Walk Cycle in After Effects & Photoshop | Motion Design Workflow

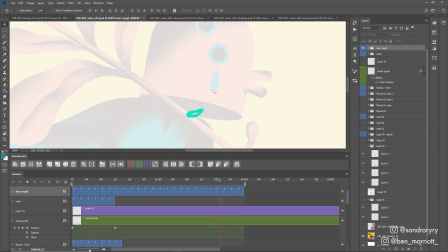7:56 The design has a single tear which adds a lot of backstory why are they crying has something awful happened is something awful about to happen very good storytelling a classic so i first started off with that tear welling up in the eye then once it builds up enough weight it drips down the
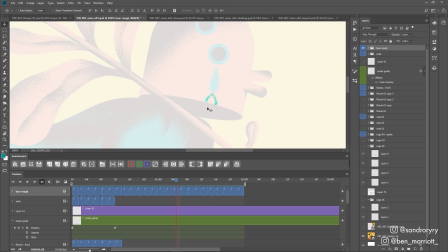8:11 face and then it clings to the bottom of the face because the surface tension is holding it attached to the head before that weight builds up and it's enough to fly off into the air i think i've got just about three frames of it flying before it sort of disintegrates into the ether.
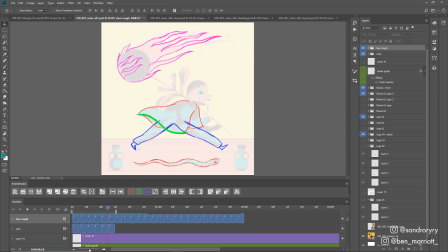8:27 So with all of our rough animation done, it's time to move on to clean up.
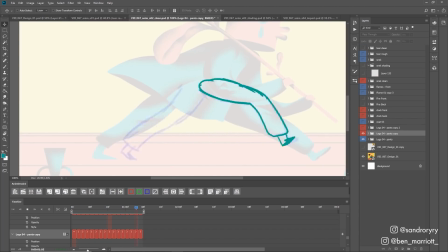8:31 Cleaning up frame by frame animation can be a very tedious process, but it also can be very meditative. So put on a podcast or audible, perhaps a nice radio play or great wartime speeches, whatever your persuasion. And on a new layer, I select a hard brush and just outline our rough animation, trying to keep it as tight as possible.
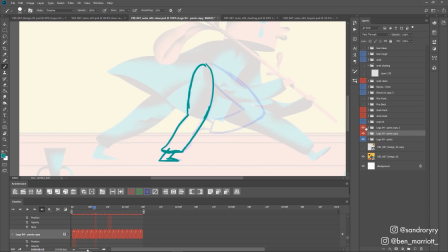8:49 And I just do the outline first because in another pass I'm going to go over and fill them in just using the fill bucket over here on the left.
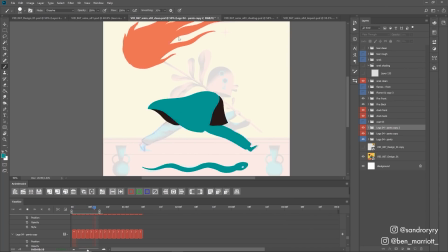8:55 And then repeat that process for all animations that need to be filled. And I separated the cloak into two layers. One for the back which is in black and one for the front in this teal. Then came the shading.
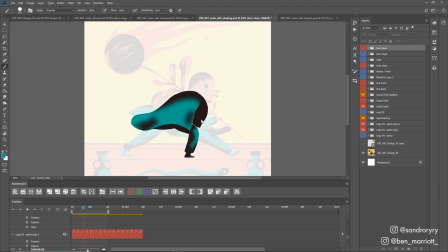9:06 Now this was new to me adding texture frame by frame. Normally I do that in After Effects with looping textures which you can find a whole lot of tutorials for on this channel. But I focused on the legs and the cloak because they are each going to need different shading every single frame because they move so much so my process
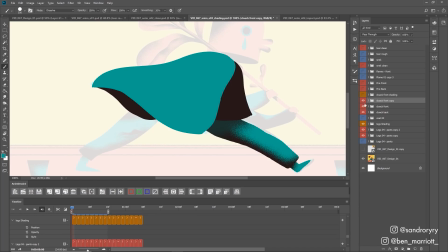9:21 to shade in the cloak was to duplicate my cleaned up cloak layer open up all my frames here on the right in my layer panel
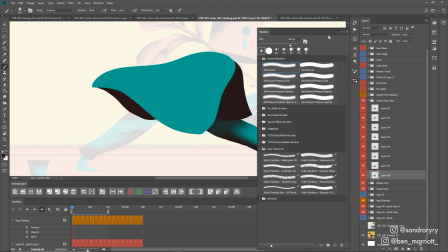9:28 choose a nice soft round brush I use the default one which is fine so we get a nice gradient as we draw and then set the blending
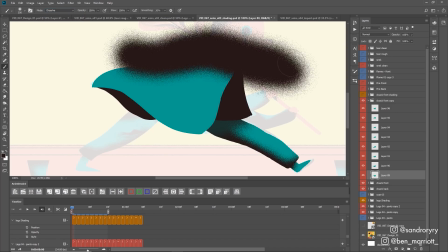9:35 mode up here to dissolve to match Sandro's wonderful design and then we're also going to lock the alpha channel which you can do right over here
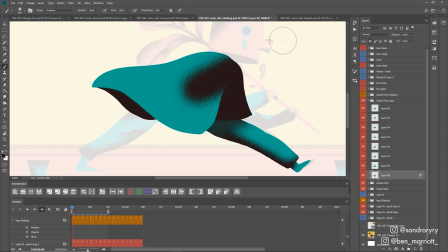9:43 in the layer panel so when we do that everything we draw is restricted to what's already been drawn. We can't draw in any of the transparent areas. So I would draw the shading over the top of the cloak, which is the shadow of the head. And then I would also draw in this sort of underside, this sort of ripple where our cloak is further away from us and doesn't catch as much light.
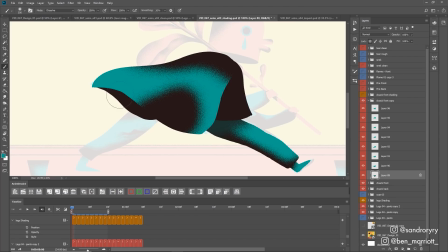10:03 Then I'd press Alt on my keyboard, select the eyedropper tool, select this teal color, and then go back in and just create a bit of rim lighting on the edge of the cloak here. And maybe adjust this shape to get it to feel natural. and then repeated that for every frame,
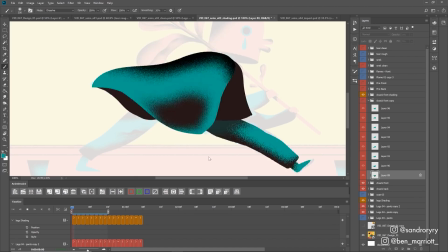10:16 checking to make sure there's a smooth motion between all of them, and did that for the legs as well. So that was everything we needed to animate frame by frame.
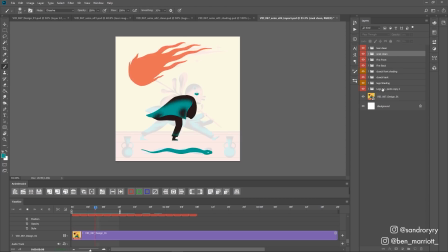10:23 So I went and deleted all of our other unnecessary layers like our roughs and our cleanups without shading, so I was ready to import this PSD into After Effects.
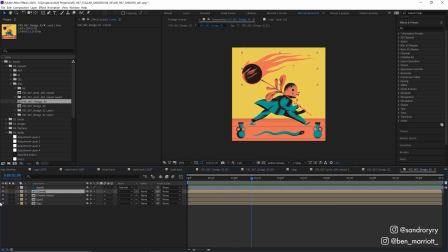10:32 I imported both PSDs, Sandro's original design here, which has all of our assets inside it that are all static,
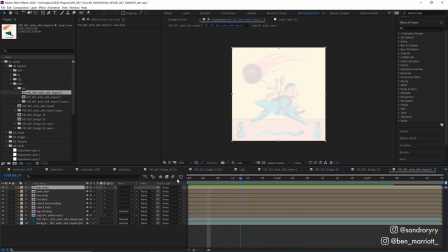10:38 and then imported the PSD we were just working in, which has all of our frame by frame assets in there. So first, we need to loop a bunch of these assets because they are all at different lengths. My process for that is pretty basic.
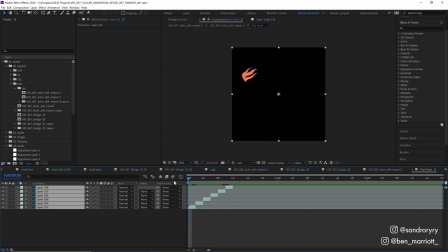10:50 I select all the frames that we have, duplicate them with ctrl or command D,
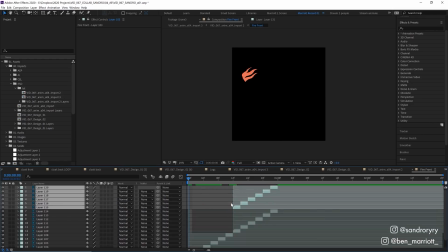10:54 move them up the layer stack, and then add them to the sequence, essentially copying and pasting them until the end of our timeline.
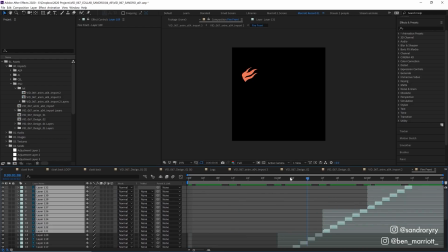11:00 It is by no means an elegant solution, but it does work all of the time, so you can't go wrong there.
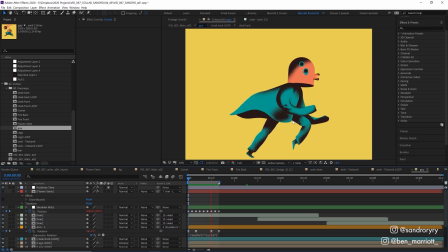11:06 Then I went and replaced our static assets from our design psd with our animated frame by frame ones and i've got our head and our
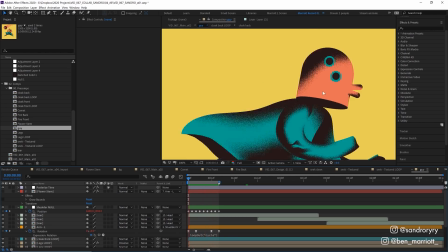11:12 arms moving slightly and with a bit of a rotation on the head as well so it swings back and forth as it's walking then of course added our
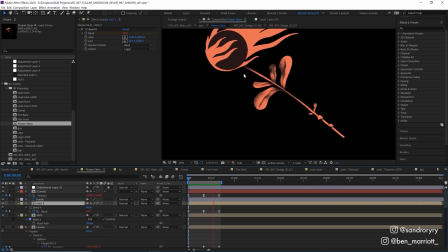11:19 flower stem with our comet attached and if you look inside our flower stem pre-comp we can see i've got it bending with the cc bended effect over here very easy effect to use nothing crazy here and then just aligned our comments head using some position keyframes to give it a bit of a weight as it bounces as our character's walking.
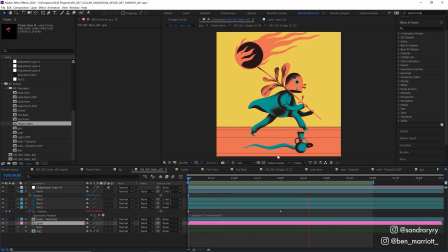11:37 And now with that character animation done, all that was left was to add a snake here and then add some pots moving in parallax at the start just by moving their position. And we're done. This took about six to seven hours, which I think is really good if I can get one of these done in a day.
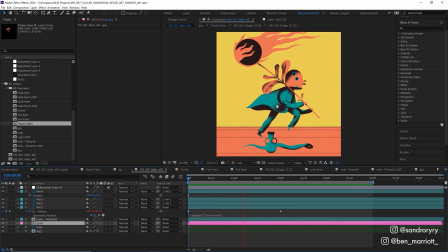11:51 This one I'm particularly proud of, especially that textured cloak. You're definitely going to be seeing me use a lot of that technique and a lot of my animations.
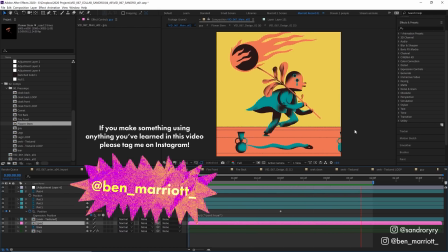11:59 And on this channel, I've got a whole series of process videos where I break down how I animated the work of other amazing artists.